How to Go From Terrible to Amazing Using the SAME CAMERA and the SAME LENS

What's up guys, and welcome to this webinar where I will be teaching you what you need to do to make your videos
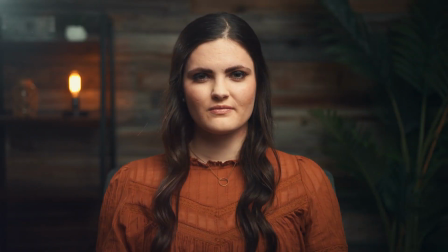0:04 go from this to this using the exact same camera and the exact same lens. All right, let's jump into it. All right guys, we have our subject, we have our camera here, and as you can see, this image does not look very good.
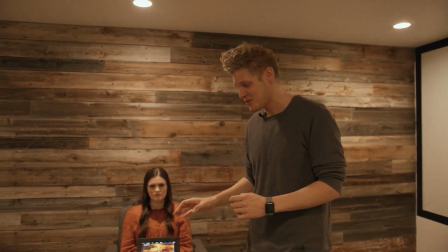0:16 Even though we're filming with an expensive cinema camera, this is a terrible image.
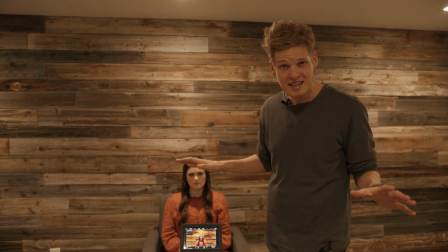0:21 So the principles that we'll be talking about today can be applied to any camera. You don't have to have an expensive cinema camera like this. And at the very end of this webinar, I'm going to show you what the image looks like, even being shot with an iPhone, to where you can get great cinematic looking shots with an iPhone.
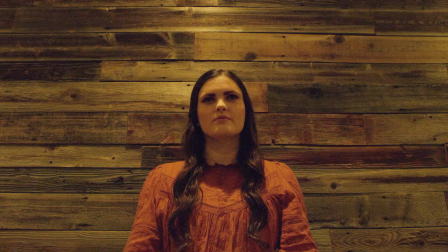0:34 So going to our image here with our subject, we can see that this is not professional. This isn't something that looks good.
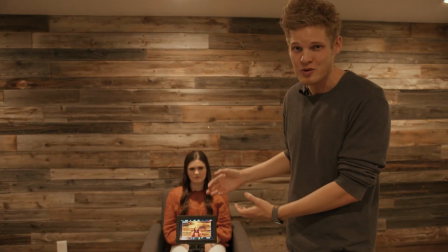0:39 This isn't something that you would see in a Hollywood movie or in a commercial or anything like that.
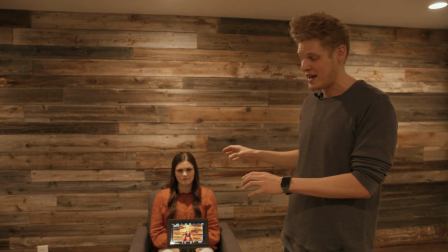0:42 So I'm going to walk you through my 10 steps of how we can make this image look cinematic by using the exact same camera and the exact same lens.
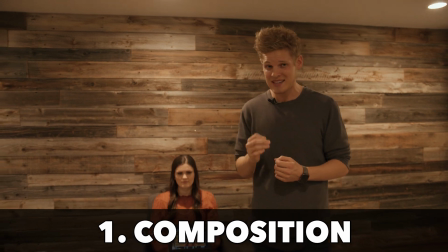0:50 So first thing that we notice is that the composition is off. And this is one of the biggest mistakes that I see beginner filmmakers make, is they give their subject too much headroom.
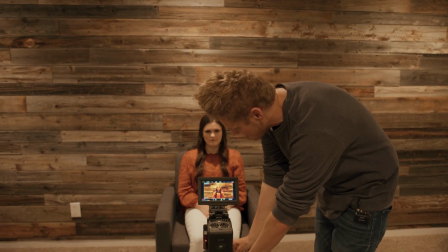0:58 So the first rule of thumb is we want to make sure that our subject's eyes are on the very top third of the screen.
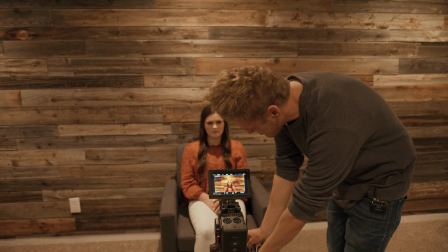1:05 Because too many filmmakers have their image like this, where they just have way too much headroom.
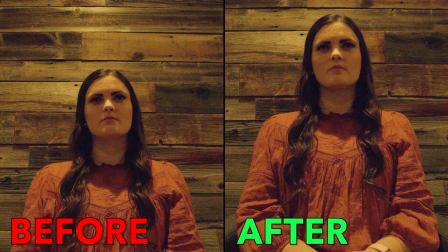1:09 So we can see that it's already starting to look a little bit better, but there's a lot of other things we can do to adjust and fix the composition of the shot. First thing is that we notice that the camera is lower than her eye level. That's a big no-no. You never want to have a camera lower than your eye level, especially if you're just doing an interview or trying to show your subject's face.
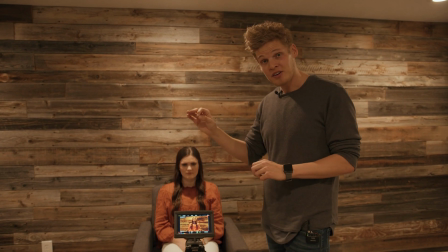1:26 So the first thing we got to do is we got to raise the camera up to make it either at her eye level or slightly above her eye level, because as you can see here,
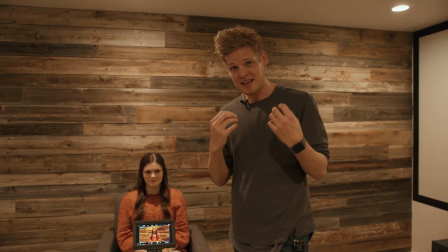1:32 we can see up her nose. It's just not a flattering image coming from that angle. So try to at least get the camera from eye level or a little bit higher than eye level.
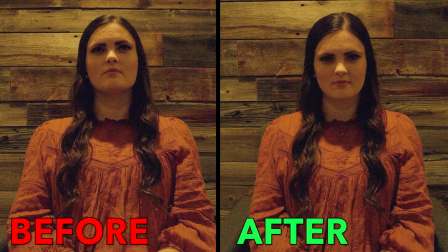1:41 So now that you see that the camera is at eye level, it's looking a little bit better, but there's still a lot of things that we can do to make the shot look cinematic.
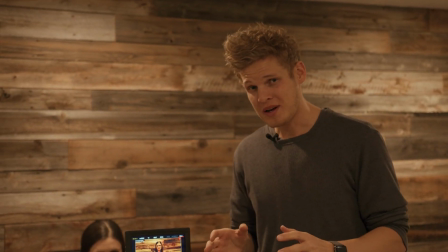1:48 So the next thing we're going to do is we're going to talk about depth.
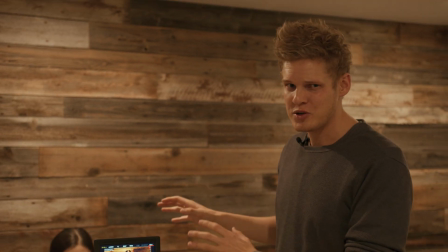1:51 Now, a big mistake that I see with beginner filmmakers is whenever they do an interview or they have their subjects like this, they always push them right up against the wall.
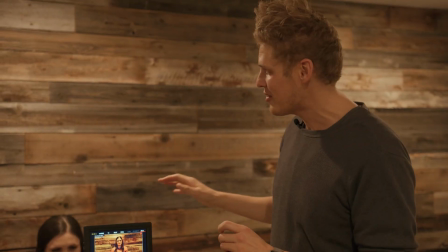1:59 That looks terrible. You never want your image pushed right up against the wall like this.
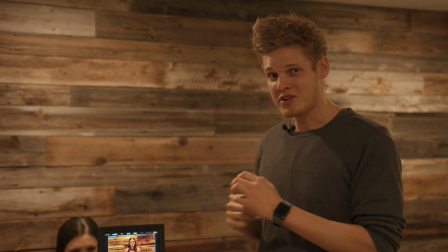2:03 You want to create depth in your image. So the next step that we're going to do is we're going to try to get her as far away from the wall as possible to create that depth.
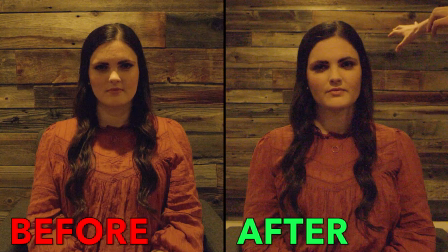2:10 So now we've separated her from the wall. There's about 4 or 5 feet of distance between her and the wall, so we're starting to create some of that depth.
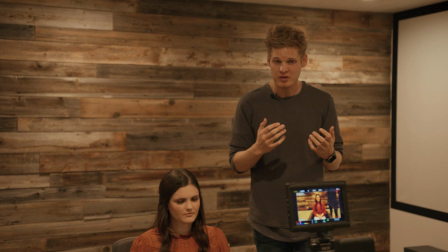2:16 Another thing that we can do to add some more depth is to adjust our focal length.
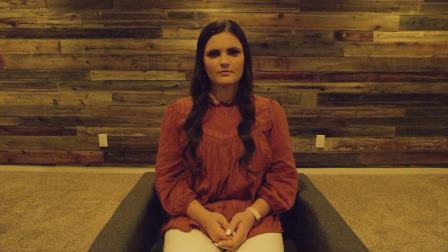2:20 As you can see right here, my lens is zoomed all the way out, which is as wide as possible, and this is a zoom lens, so I can zoom in and out with this lens.
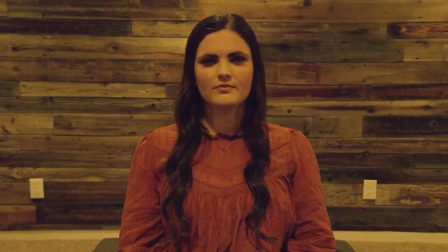2:28 So what we're going to do is we're going to zoom in to make her face look the most flattering. Every lens that you have has different pros and cons.
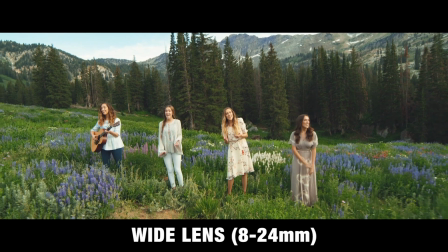2:36 For wide lenses, those are best for getting big landscape shots or big shots of a house or a building, shots of a field, shots of nature.
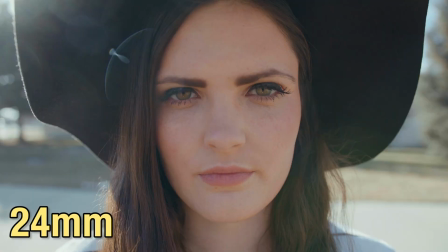2:43 But if you're trying to get a shot of someone's face, you never want to use a wide shot. As you can see here, this is what a face looks like with a wide lens versus a tight lens.
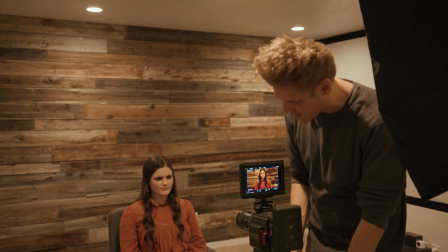2:52 So with this lens, we want to zoom in as much as we can to make her face look the most flattering and to also add a little bit more depth into the shot.
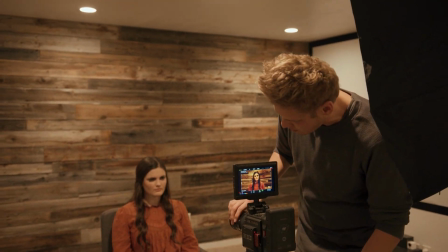2:59 So instead of being as wide as we can be at 18 millimeters, we're now zoomed into 35 millimeters, and you can see that her face is looking a lot better and a lot more natural, how you would see it with your actual eyes. Next, I want to talk about frame rate, and this is another big mistake that I see beginner filmmakers make.
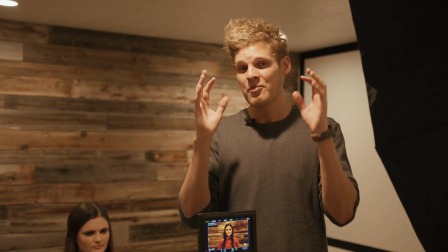3:15 Most beginner filmmakers just choose a random frame rate and shoot in that frame rate, but I'm telling you that it's so important to have the correct frame rate for what you're shooting. For most videos, if you don't want any slow motion in your video, you want to shoot your video at 24 frames per second.
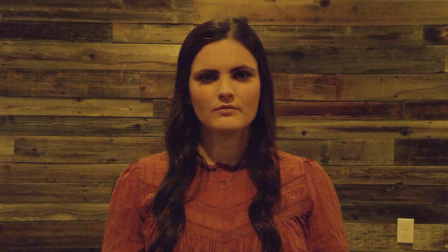3:29 As you can see here, I'm shooting at 30 frames per second, which is a big mistake that a lot of filmmakers make.
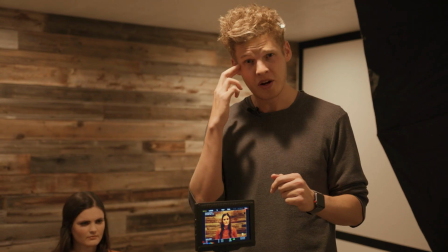3:34 Most movies are shot in 24 frames per second, so that's what our eyes are used to seeing when we want to see cinematic video.
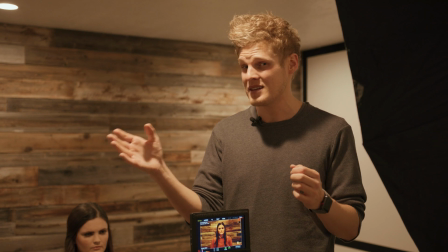3:40 So if you're shooting at 30 or 60 frames per second, your video is going to be too smooth and it's not going to look natural and it's not going to look cinematic.
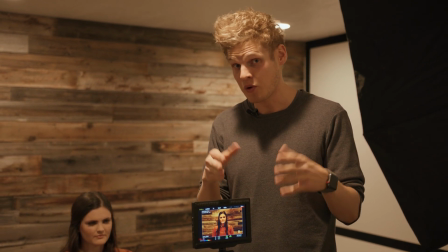3:48 So we're going to change our video from 30 frames per second to 24 frames per second or 23.98 frames per second, which is the more properly used term.
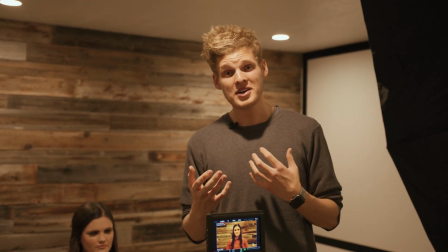3:55 So you may be asking, well, in what situations would you use those other frame rates?
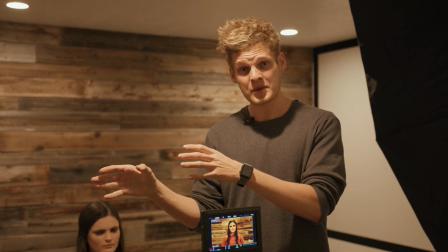3:59 The only other time that you should shoot other than 24 frames per second is if you want slow motion in your video.